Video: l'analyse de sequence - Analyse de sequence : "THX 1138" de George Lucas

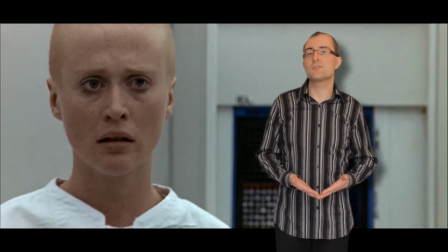[20:48]
Je pense que l'apothéose évidemment de cet extrait, c'est la fin de cet extrait, c'est évidemment la relation d'amour qui est en train d'éclore entre THX1138 et puis cette femme LUH.
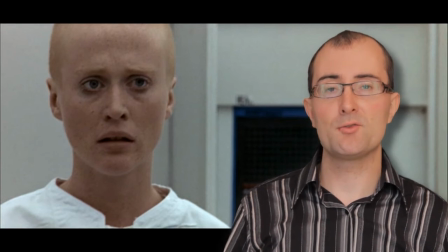[21:01]
Évidemment, c'est le propos principal du film, c'est cette relation que tout dans cette société tente d'interdire, eh bien elle va quand même avoir lieu. Il y a une histoire d'amour qui va naître entre ces deux personnages et que même si après elle va être, on va essayer de la casser dans l'œuf, eh bien, de l'étouffer dans l'œuf,
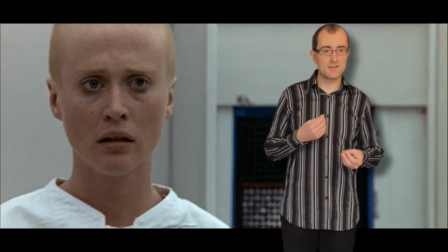[21:17]
eh bien, cette relation, elle aura existé. Et ici, ce qui est très intéressant, c'est qu'on vient de voir des plans où THX,
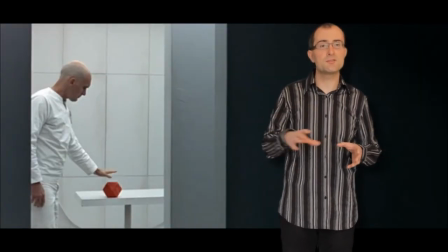[21:24]
il était tout le temps sur la gauche du cadre cinémascope, et puis LUH est tout le temps sur la droite du cadre,
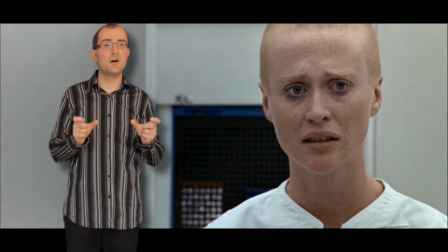[21:30]
c'est-à-dire comme s'ils étaient dans des sphères qui ne pouvaient pas se croiser, parce qu'on leur interdit de se croiser. Mais dans ce dernier plan où je me suis arrêté, qu'est-ce qui se passe?
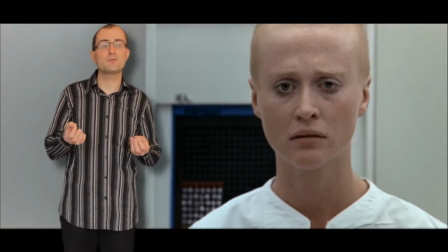[21:39]
Eh bien, LUH, dans un plan très fort, je trouve, dans un gros plan très fort, eh bien, elle va passer du côté droit de l'image au côté gauche.
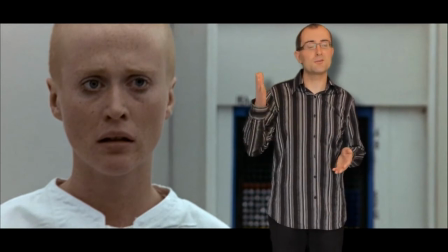[21:46]
Et là, donc, on s'est arrêté sur le fait qu'elle est dans le côté gauche, c'est-à-dire que c'est elle qui va transgresser. Alors, on peut y voir des références à Ève ou à plein d'autres choses, mais cette femme, c'est elle qui va lancer la transgression, parce que c'est elle, ensuite, en supprimant les sédatifs de THX, qui va lui permettre eh bien,
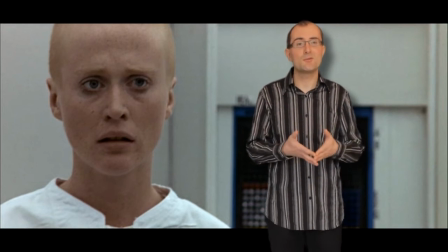[22:03]
d'essayer de changer sa façon d'être et puis de transgresser lui aussi les règles qui ont été imposées par cette société profondément inhumaine.
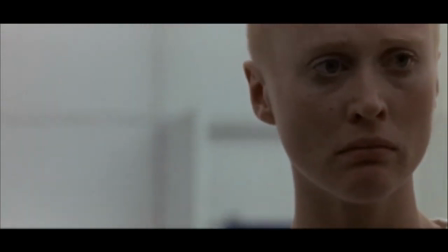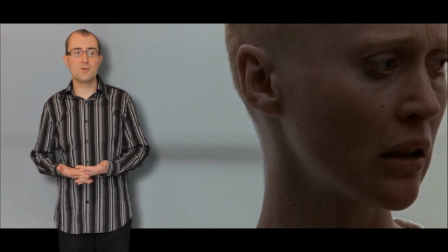[22:19]
Encore un détail, bon voilà, ça ce sont des plans que je trouve très beaux, faible profondeur de champ, le personnage seulement d'un côté, qui n'utilise que la moitié du cadre, qui est dans quelque chose de sombre, alors qu'en fait tout est clair, tout est lumineux dans cette pièce, donc il y a une angoisse, une solitude.
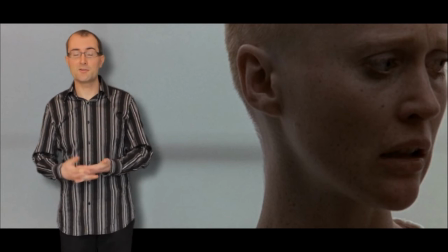[22:38]
Et évidemment, moi, c'est des plans qui me font penser par exemple à des plans qui seront repris par exemple par David Fincher, je trouve, dans Alien 3.
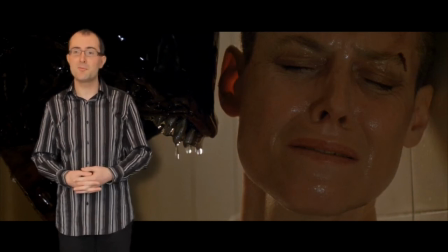[22:46]
Sauf que dans la partie gauche du cadre, il n'y aura pas rien, il y aura un alien. Mais je vois, moi, Sigourney Weaver, le crâne rasé sur la partie droite du cadre. Et évidemment, c'est en 92, donc c'est longtemps après, c'est 20 ans après. Mais à mon avis, pour moi, il n'est pas anodin que des plans comme ça aient pu marquer des cinéastes par la suite.
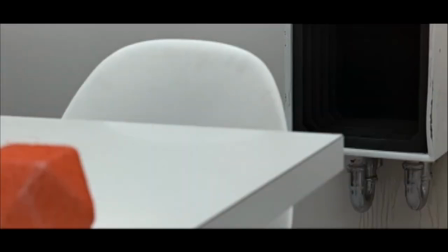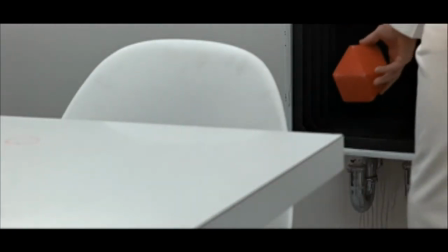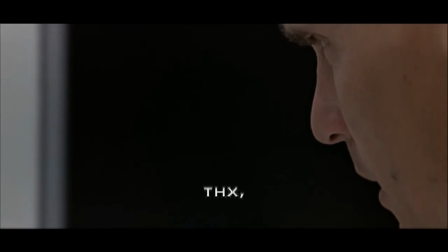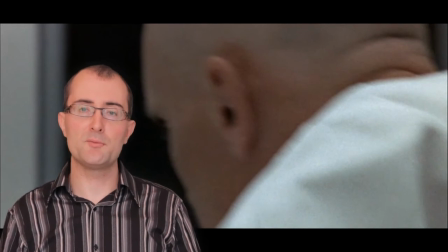[23:26]
Encore un plan où le personnage est profondément enfermé, on retrouve tout ce qu'on a déjà dit, on arrive à voir seulement un fragment de son visage, et ce fragment de son visage, c'est la partie du visage qui traduit évidemment toute l'angoisse, toute l'inquiétude, toute la tristesse de ne pas pouvoir vivre sa vie.
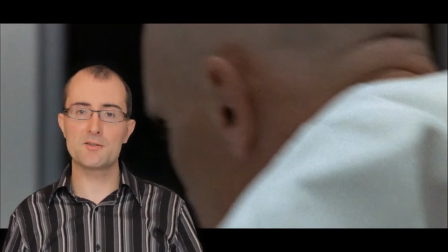[23:44]
Et dans le même plan, vous allez voir que les personnages vont se croiser, mais ils vont se croiser sans se voir, mais c'est déjà les prémices d'un premier, une première possibilité pour se croiser,
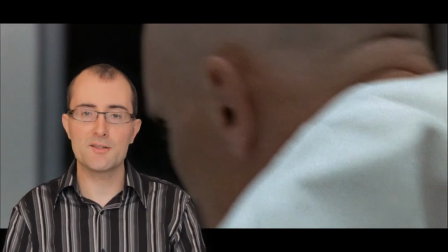[23:54]
et c'est ça qui va pouvoir engendrer après le début d'une relation.
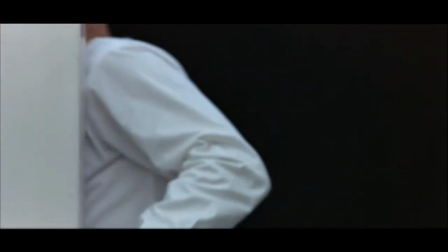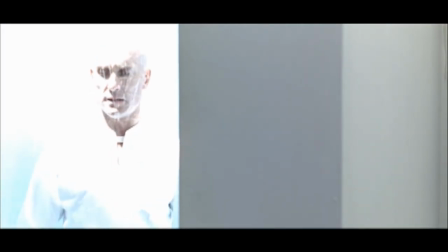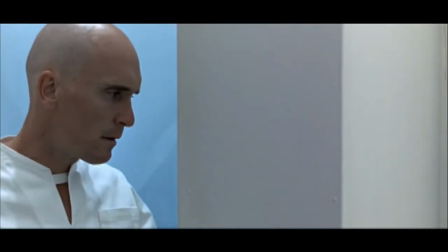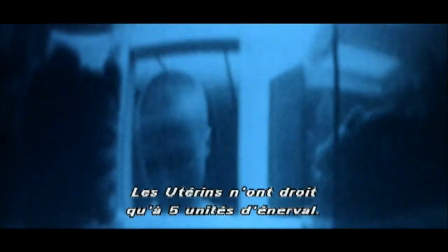[24:16] We are sorry, but we must deny your request. Birthborns are not allowed more than 5 units of interval.
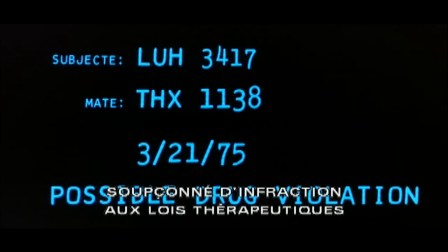[24:26] Remember, substitution of interval for etrosine may cause a serious chemical imbalance.
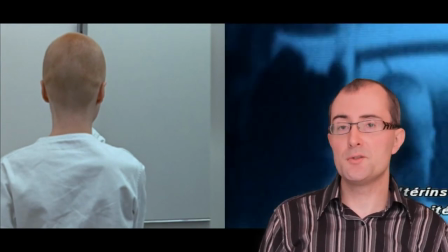[24:33] Thank you.
On vient de voir des caméras de vidéosurveillance qui sont postées partout et notamment dans
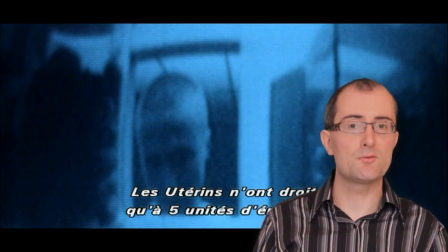[24:40]
les armoires en pharmacie des salles de bain qui interdisent aux habitants d'utiliser les médicaments comme bon leur semble.
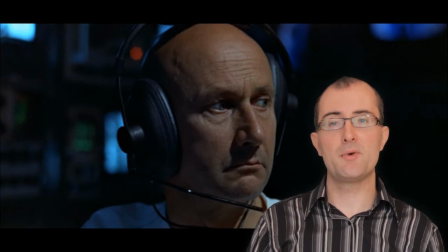[24:46]
On vient de voir évidemment la salle de contrôle avec Donald Pleasance qui fait partie de ces gens qui surveillent 24h sur 24 les habitants de cette société.